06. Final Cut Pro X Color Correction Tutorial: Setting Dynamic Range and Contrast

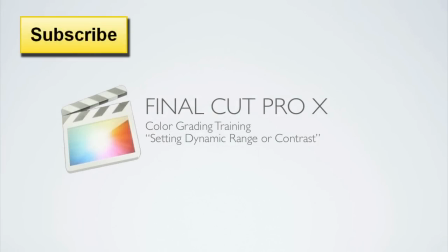Hello, this is Denver Riddle of Color Grading Central, and in this video tutorial, I'm going to be covering the setting of the dynamic range, or contrast.
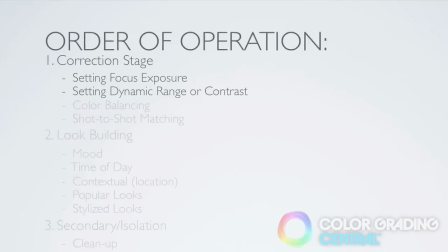The second order of operation, after we've set the exposure, is to set the dynamic range, or contrast.
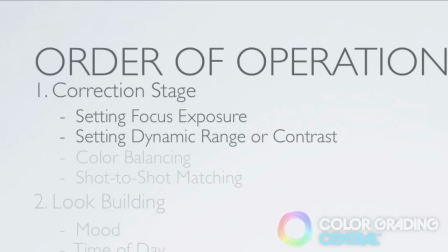This is adjusting the shadows and the highlights to where we want them to be. First, some definitions.
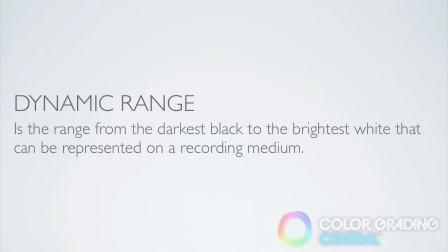Dynamic range is the range of luma values from the darkest shadows to the brightest highlights that can be represented on a recording medium.
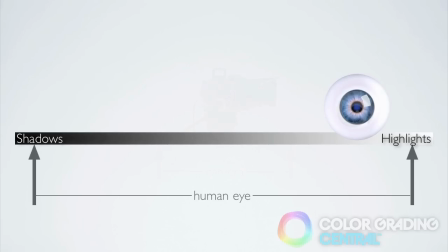Our eyes can see an amazing amount of dynamic range in nature, but cameras are not able to capture that same amount that we can see.
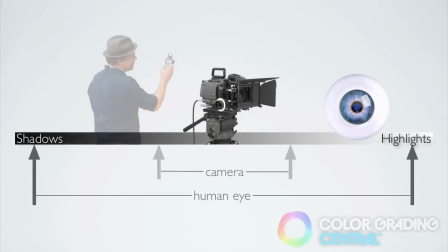Therefore, one of the roles of a DP is to compress this dynamic range through
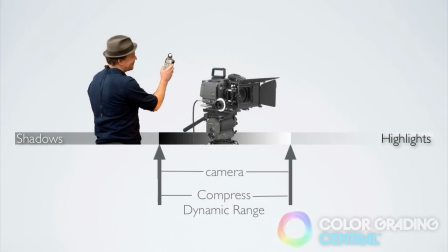the use of lighting and scrims until the camera can capture that dynamic range.
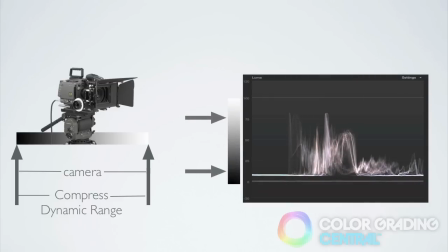Once we get the footage into the video pipeline, the dynamic range may be a little compressed with raised shadows and suppressed highlights. The colorist then expands the dynamic range to its fullest extent,
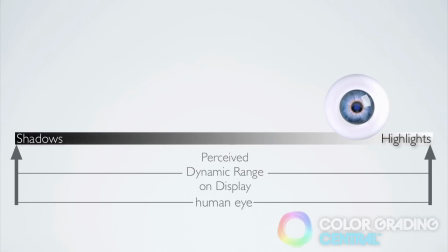and what our audience then perceives on the playback monitor or screen is what our eyes originally saw. Isn't that cool? I love it.
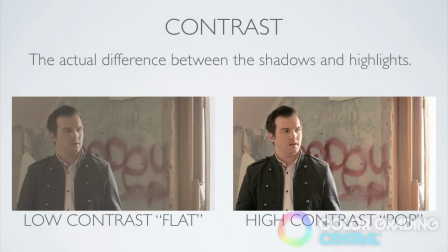The definition of contrast is more specifically the actual difference between the shadows and highlights. The greater that difference, the greater the contrast. Our objective when setting the shadows and the highlights is to adjust the dynamic range and set the level of desired contrast.
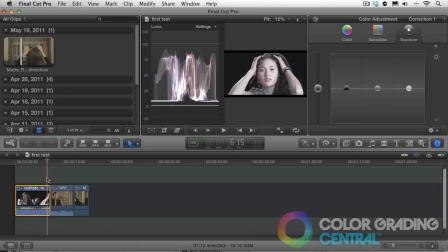Now let's do some color grading. Let's first start with setting the shadows to where we want them to be.
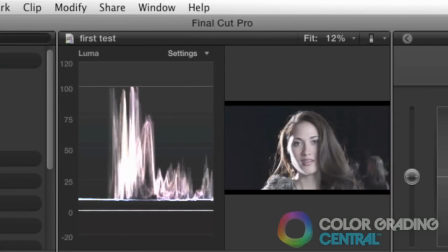In this video clip, the shadows are raised, giving the image a flat look.
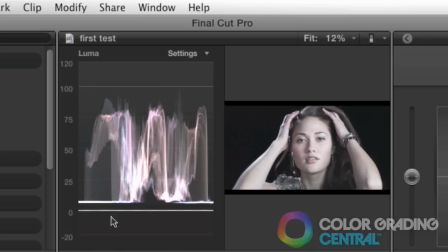Fortunately, the shadows are the easiest to set because we typically set them to zero IRE using the shadow puck.
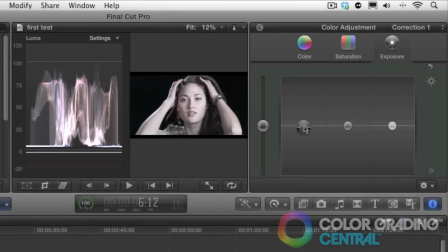As we drag down the shadows, you'll see the trace move down on the waveform monitor. And as soon as the trace begins to touch the zero IRE line, then we stop. Unless, of course, we're going for a punchier look,
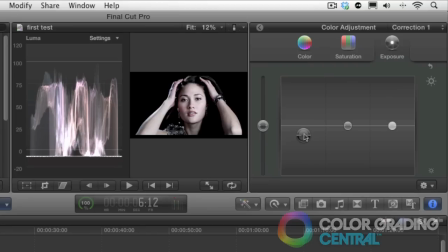then pushing them even further will create more contrast by what is known as crushing the blacks, going for more contrast but at the expense of detail. You may have noticed, as we did this, it affected our midtones, perhaps our center focus.
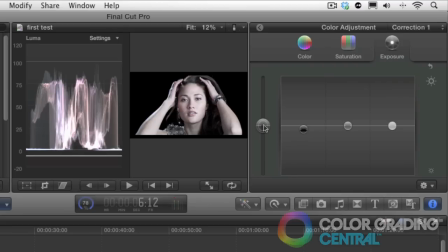To adjust for this, we bring the global exposure back up and the shadows back down, ping-ponging back and forth, like I mentioned in the previous tutorial, until we have set our shadows where we want them to be and maintained our center focus exposure.
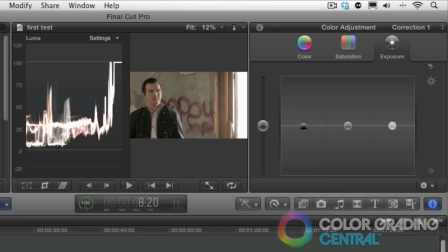On to the highlights. The highlights are a little more difficult to set, as their levels can vary greatly based on the subject matter in the scene and your personal preference. Things that are overexposed or clipping, such as a window or a reflection in a scene, are fine to be set at 100 IRE.
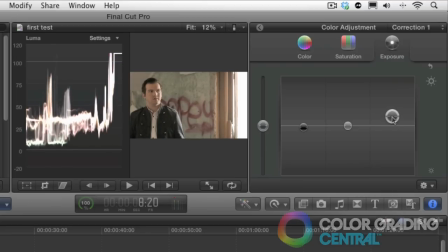These things are blown out. There is no more detail. Things like clouds, a white wall, or bright clothing would typically be set somewhere between 70 to 90 IRE. Determining this is something that just takes practice,
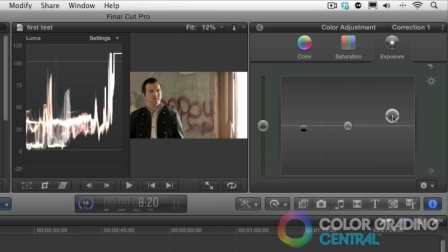and you can refer to the Ansel-Adams zone system as a reference until you get better at gauging the exposure of highlights. The idea here is to expand the dynamic range without losing too much detail in the highlights.
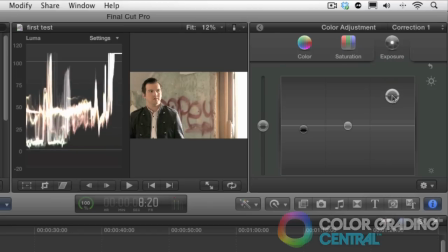And as far as a personal preference, you might just raise the highlights for a high key look or to suggest a certain time of day. Likewise, with the highlights, adjusting them may influence our center exposure, so we address that accordingly like we did with the shadows.
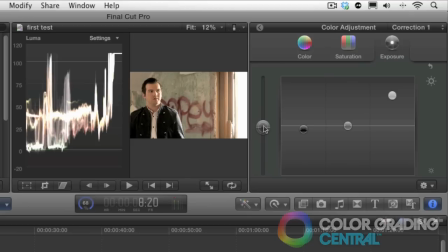In conclusion, let me just reiterate what we've learned. Expanding the dynamic range is effective for two reasons. Number one is that it creates a level of realism that we see naturally in real life, and that is that things have a high dynamic range.
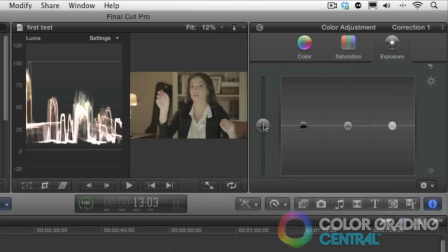And number two is that adding contrast creates pop in the image.